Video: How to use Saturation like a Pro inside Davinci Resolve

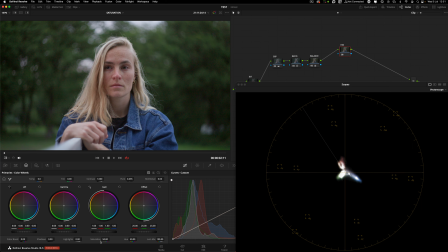[16:02]
Now the gain will just like the saturation wheel in a normal RGB node will saturate all the colors equally, and you can see in the vector scope how everything pushes
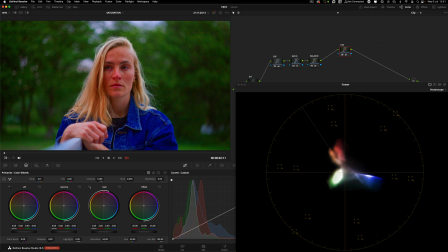[16:20]
symmetrically, if you will, until the blues are starting to get into clipped area. But more or less up to there, when everything's got detail, it's called it symmetrical or equal.
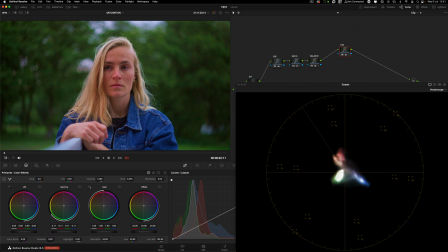[16:33]
The gamma, just like the, you can see, you can start seeing the concentric here, whirlpool. So it's just like pushing more the desaturated colors first.
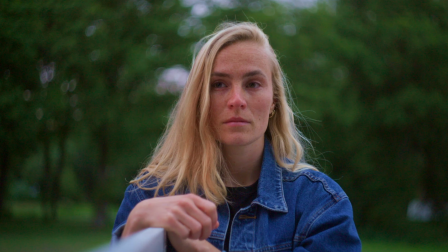[16:49]
So for me, the gamma again would be a good way to introduce saturation and to darken those saturated areas. But yeah, I really like this image. Really, deep blues but saturated.
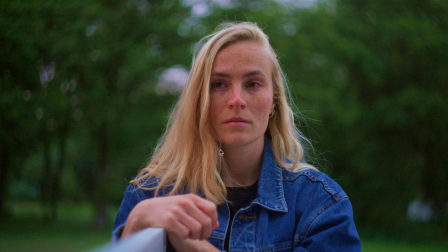[17:04]
Same with the greens and skin tone. For me, this is the one that acted the best for her skin tones. So this is our HSV image, and compared to the saturation slider, there's a huge difference.
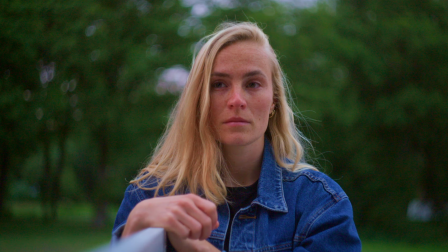[17:23]
As I said before, this is more clearly digital, and this is a bit more filmic, if you will, organic. Yeah, not digital, like analog. Within the HSV, and I'm gonna reset this.
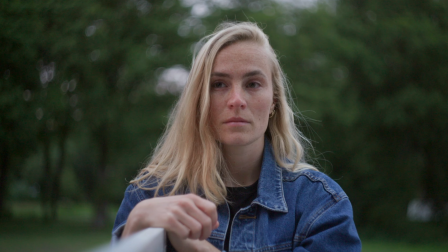[17:39]
There's another technique that you can do, which is just you can push the overall saturation,
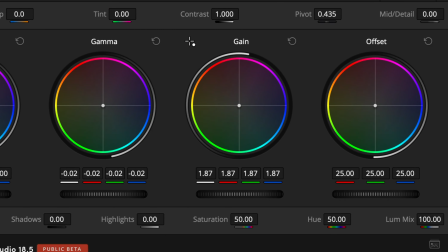[17:48]
and then with the gamma bring down the mid saturation of it.
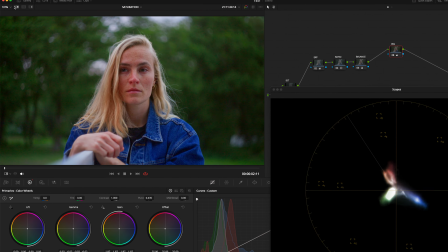[17:55]
And again, if we do saturation of this, just way more filmic, if you will.
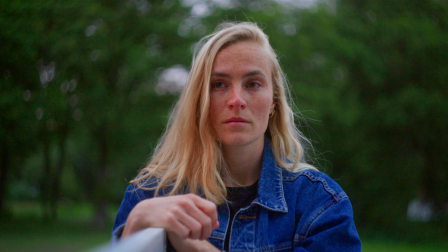[18:05]
Because it's a subtractive saturation, and that's how film reacts.
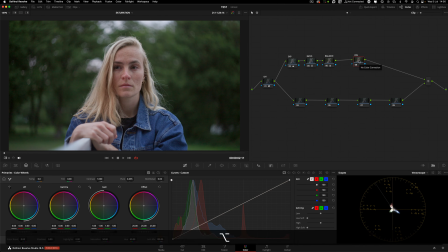[18:10]
Let me create another node, and let's call this
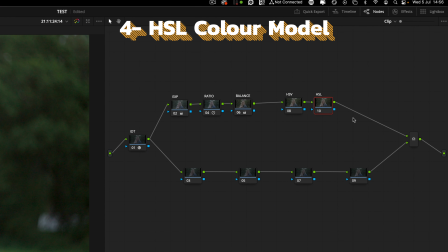[18:16]
HSL, which is yet another color model.
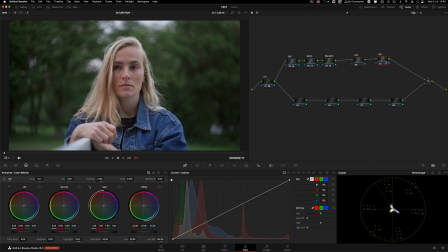[18:20]
I'm gonna come to color space, HSL, do the same thing.
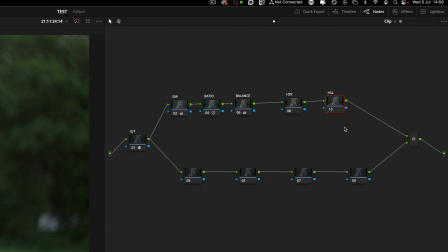[18:26]
We only want to affect the saturation, so it's channel 2. Yeah, so same thing, the curve.
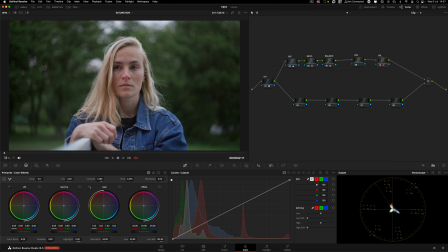[18:35]
You have the gain for the overall sat, and you have the gamma for the saturation, starting from the colors that are less saturated. So let's compare it with what we did with HSV. So let's do the same method.
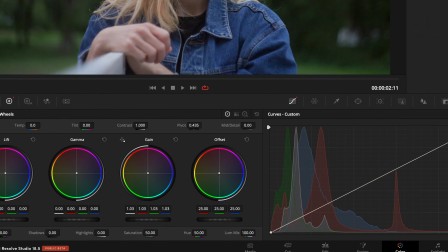[18:52]
I'm gonna push the gain
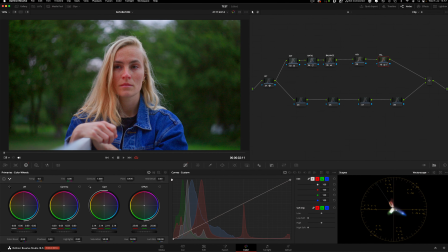[18:56]
quite a bit, and then roll it back with gamma, more or less there, and let's compare it
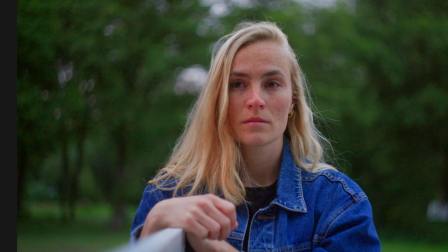[19:07]
with HSV. We can see how, as I said, HSV makes those colors denser, deeper.
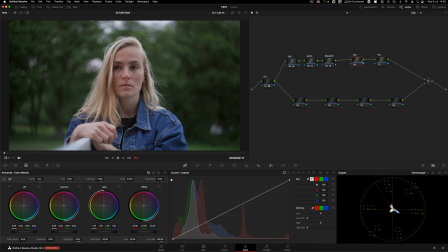[19:15]
Okay, so let's do a test together. HSV,
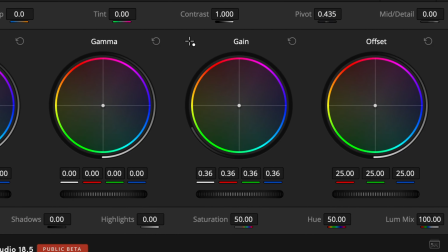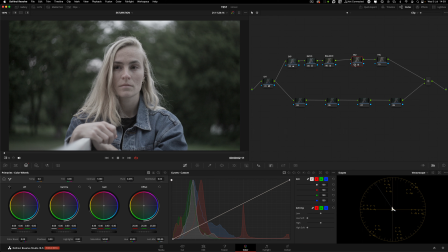[19:25]
let's do 40, and HSL, same thing,
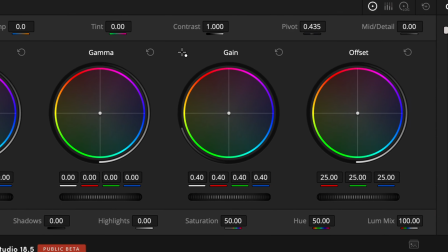[19:35]
40.
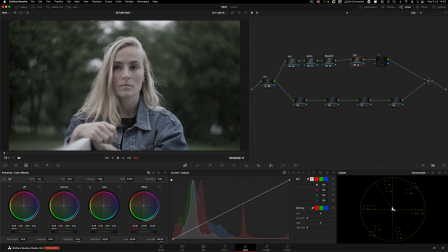[19:38]
Yeah, 100%. So let me grab this still. So if you're gonna desaturate, I think HSL is a much better model for desaturation.
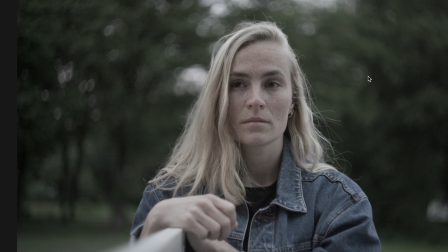[19:50]
And as you desaturate, it's subtle, but you can see that it's making the colors denser.
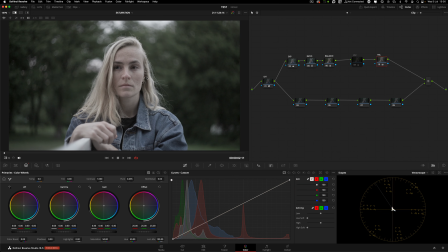[19:59]
So HSV desaturating is not affecting the density as much, and HSL it is.